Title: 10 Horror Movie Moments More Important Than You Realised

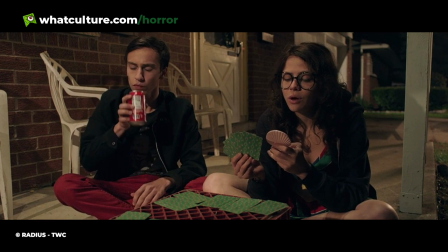This very subtly places it follows in its own distinct and unclear time period, or universe even,
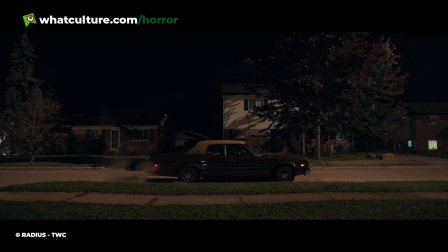which only further enhances the sheer strangeness of filmmaker David Robert Mitchell's twisted vision.
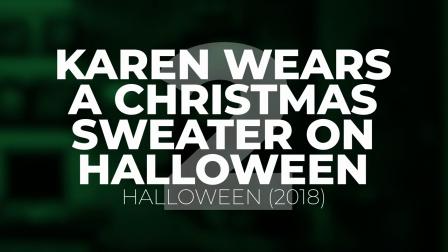2. Karen Wears a Christmas Sweater on Halloween Halloween 2018 Now, here's something that you probably never thought about.
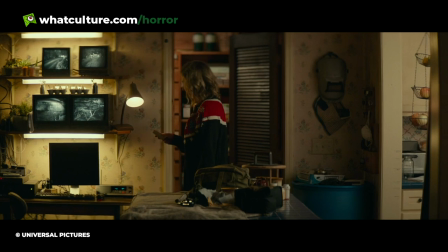Did you notice that in the new Halloween movies, Laurie Strode's daughter Karen wears a Christmas sweater?
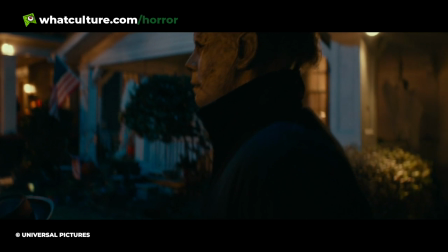Now, given that the film is set on Halloween, it really makes no sense at all for anyone to be wearing a Christmas garb almost an entire two months before the holiday.
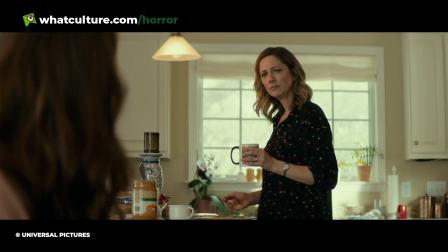Even the most eager Christmas fans know that that's totally insane, right? Yet, there's actually a more meaningful reason for this, because Karen grew up as the daughter of Laurie,
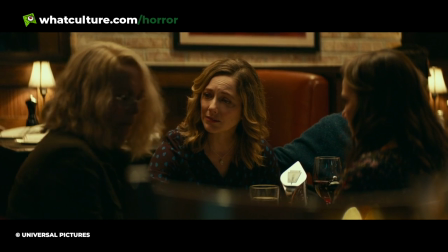she shares a disdain for Halloween and so decides to ignore it, instead skipping straight over it to Christmas.
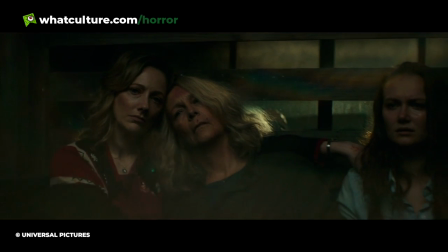Writer-director David Gordon Green even confirmed this himself in interviews. He said, There's that little sign of rebellion.
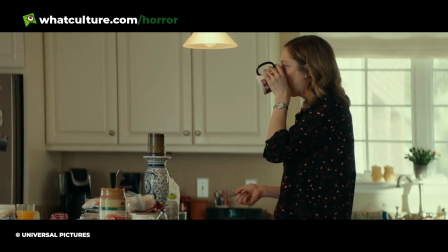On Halloween, she wears a Christmas sweater so that she doesn't celebrate. And actress Judy Greer, meanwhile, added, That was David's idea, which I loved.
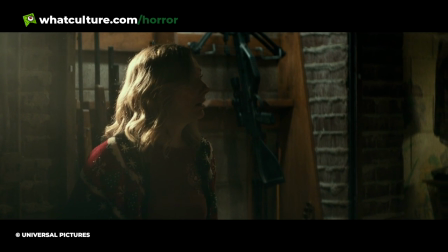We decided that Karen hates Halloween so much that she just skips it and Thanksgiving, and in her own head goes right to Christmas.
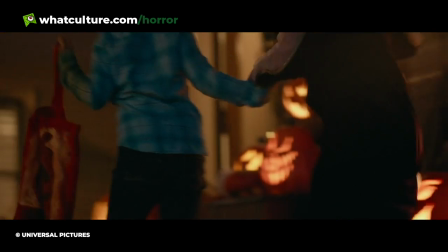Like, as soon as the tiny little bite-sized candies come out at the drugstores for trick-or-treaters,
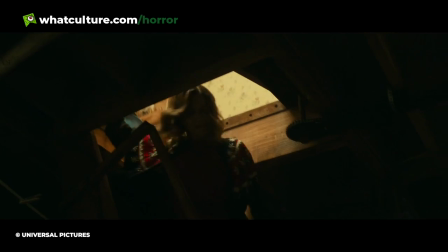she pulls out her Christmas sweater and is like, nope, nope, I celebrate Christmas, I'm just skipping right to Christmas.
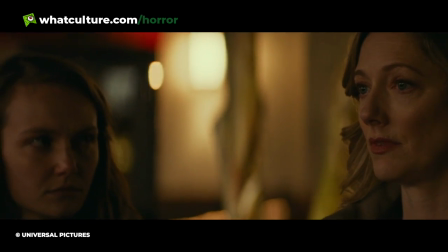It's an intriguing character flourish that slightly tells us a lot more about Karen's mindset than the film itself actually fully lets on.
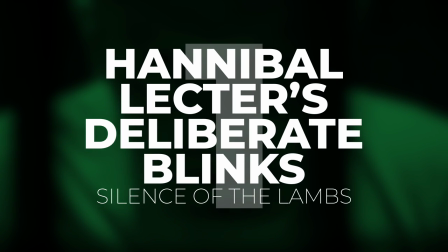1. Hannibal Lecter's Deliberate Blinks The Silence of the Lambs One of the oft-repeated claims about Anthony Hopkins'
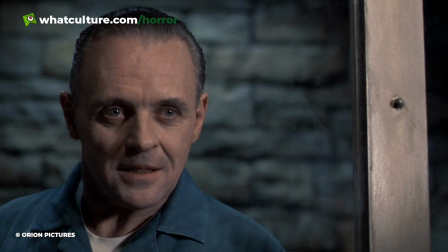Oscar-winning performance as Hannibal Lecter in The Silence of the Lambs is that the actor never blinked on screen
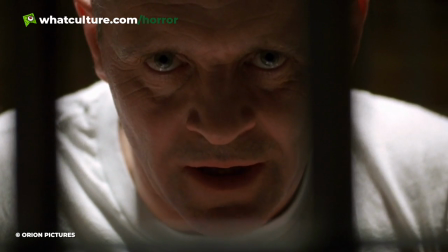whilst playing the part in an attempt to enhance the psychopath's inherently unsettling presence.
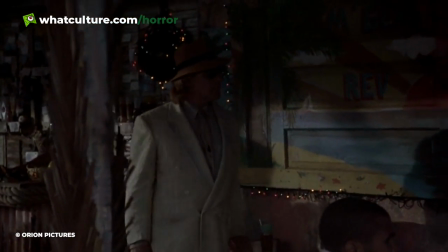It's a claim that's even been perpetrated by Hopkins himself in interviews, despite the fact that it's blatantly not true.
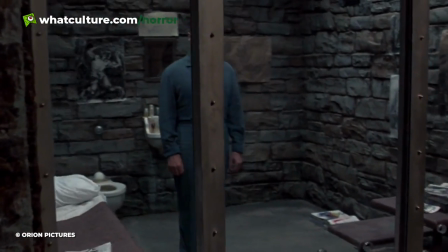Even the most casual, cursory examination of Hopkins' 20-ish minutes of screen time throughout the masterful horror thriller will confirm that he does indeed blink,
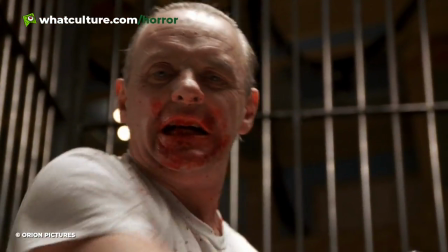albeit markedly less so than your average person.
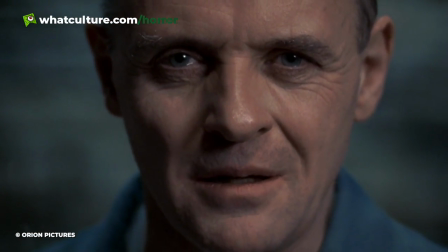It's clear from watching Hopkins' scenes that the actor chose his blinks carefully, using them as exclamation marks to punctuate the meaning of whatever's going on.
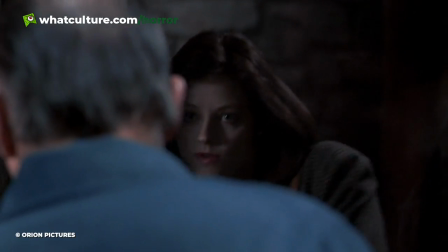As such, when we see Lecter blink emphatically after dropping the iconic fava beans and a nice Chianti one-liner,
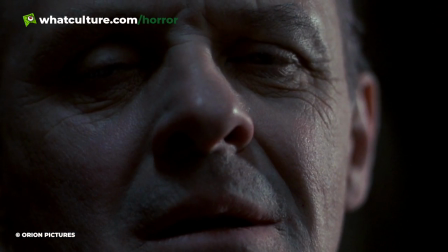he also blinks with a slow deliberation during the quid pro quo scene as Clarice tells the story of her father's murder.
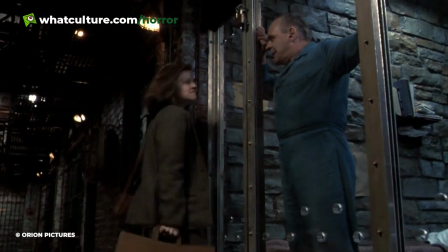It's something you probably didn't consciously pick up on, but your brain likely did, that Lecter blinked only in calculated,
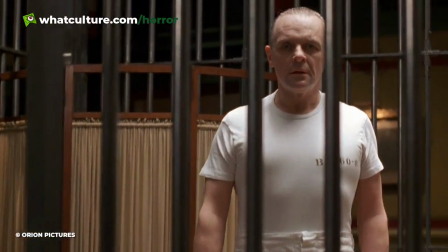periodic ways that seem almost inhuman, and it adds yet another level of creepiness to an already all-timer cinematic skin crawler.
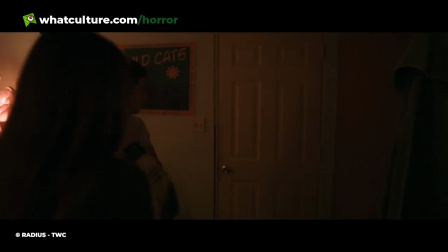And there we go, my friends, those were 10 horror movie moments more important than you realized. I hope that you enjoyed that, and please let me know what you thought about it down in the comment section below.
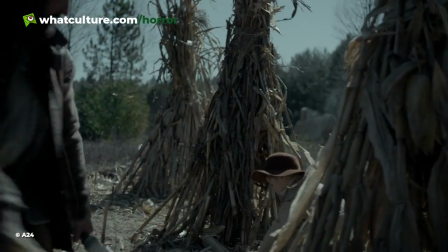As always, I've been Jules.
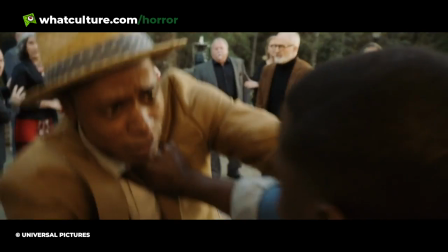You can go follow me over on Twitter at RetroJayButTheOIsA0, or you can follow me over on Instagram, where it's the same handle, RetroJayButTheOIsA0, and I hope to see you over there.
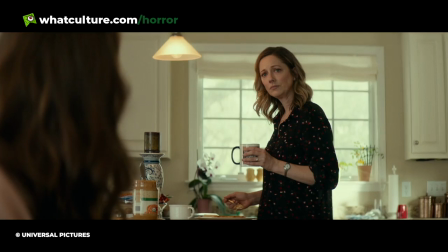But before I go, I just want to say one thing. I want to end this video by reminding you of something very, very important that you may have missed in your day-to-day life,
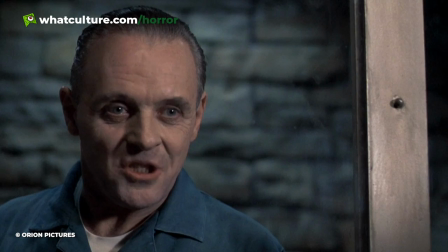and that is just to be kind to yourself and to take a break every now and again, all right?
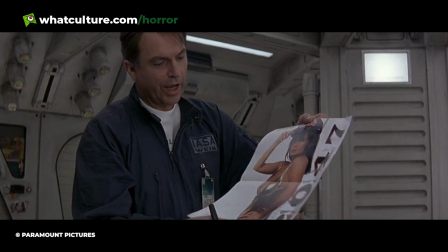I know that we can be gunning for the finish line all the time at the moment, but it is very, very healthy and definitely encouraged to take a break every once in a while,
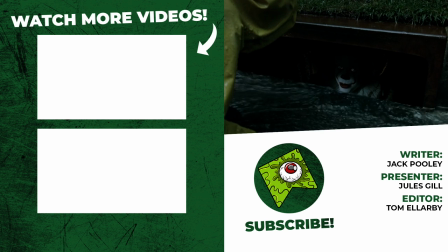relax, recover, recharge, and then approach situations with fresh eyes and a fresh mentality.
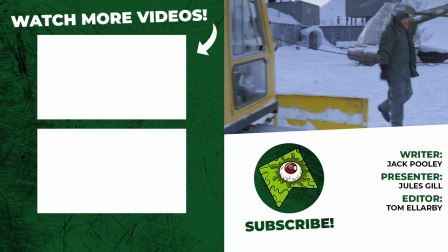Hopefully doing this will help you achieve the goal of living a healthy and happy life, and that is all I want for you, my friend.
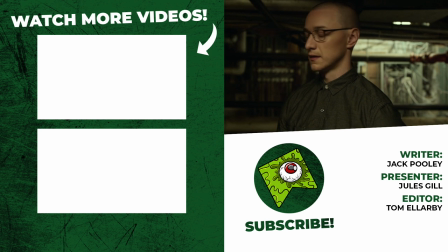Have got there, and smash it after a cup of tea. As always, I've been Jules, you have been awesome, never forget that, and I'll speak to you soon.